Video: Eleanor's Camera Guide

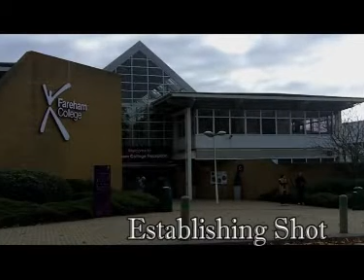[0:06]
Establishing shots are used to set the scene and introduce the setting.
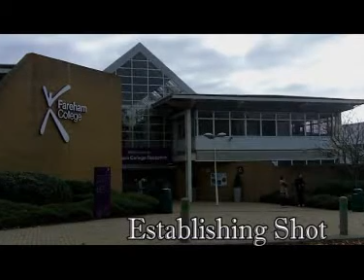[0:12]
They are usually used at the beginning or end of the scene.
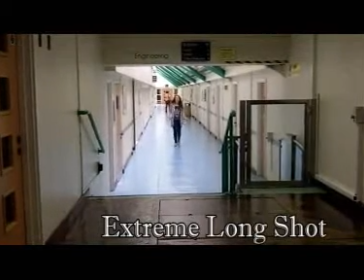[0:15]
An extreme lung shot is used when the subject is in a distance from the camera and are usually used to make the subject feel small.
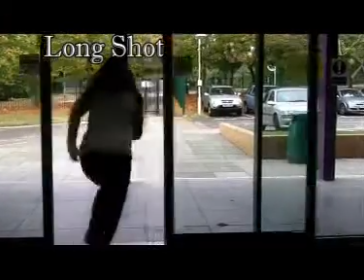[0:24]
Lung shots usually show the whole of the subject's body and are used to show movement.
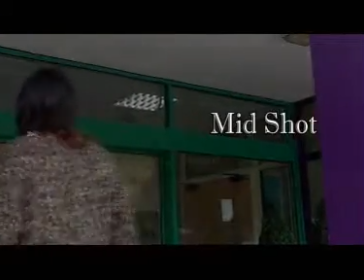[0:30]
Mid shot shows the top half of the subject and helps show both movement whilst paying attention to details such as body language.
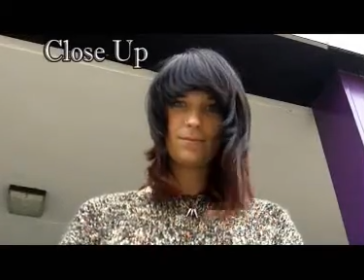[0:39]
Low sub shot focuses on the subject's face and usually exhibits facial expressions.
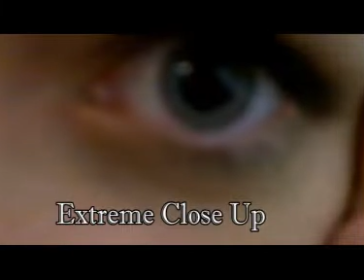[0:47]
Extreme close-ups are when only one facial feature, part of the subject or object is shown.
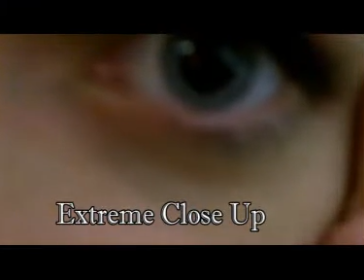[0:53]
With people, it usually focuses the audience's eyes.
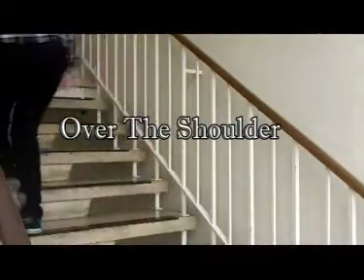[0:58]
Over the shoulder shots are when the camera's view is behind the subject's shoulder and are used to include the viewer.
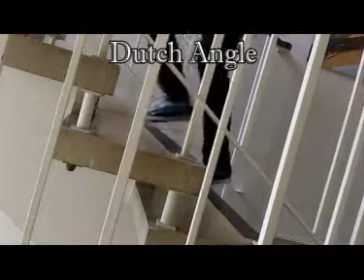[1:07]
Dutch angles are when the camera is tilted slightly to create an obscure shot and is usually used in horror or thrillers.
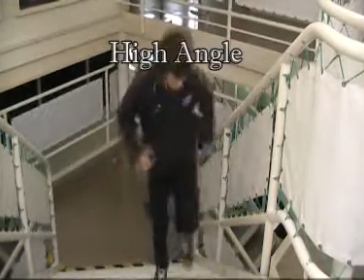[1:16]
A high angle means the camera looks down on the subject making them feel small or look insignificant.
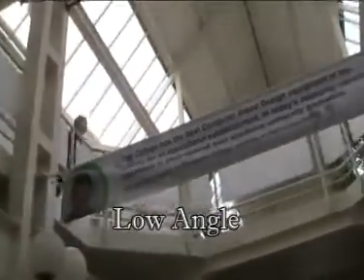[1:25]
A low angle is the opposite of a higher angle to make the audience feel smaller.
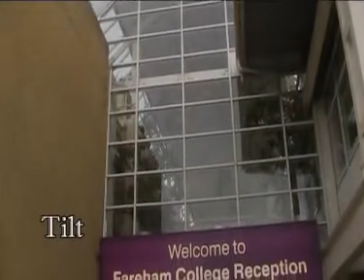[1:29]
Tilting is a form of camera movement where the camera moves down or up to sweep the shot.
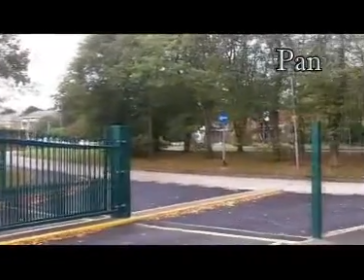[1:36]
A panning shot moves the camera from side to side and like tilting can be used to exhibit a setting.
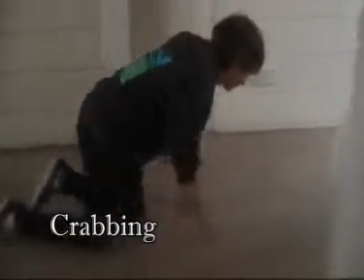[1:44]
In a dolly, a crabbing shot moves the camera to the side as a crab would move and can be used for action scenes.
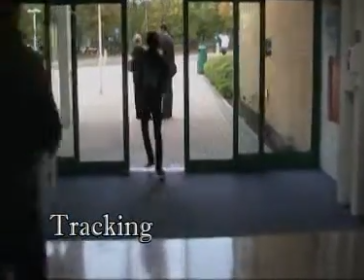[1:52]
Tracking is another form of camera movement with the dolly where the camera moves forwards or backwards and is used to follow the subject.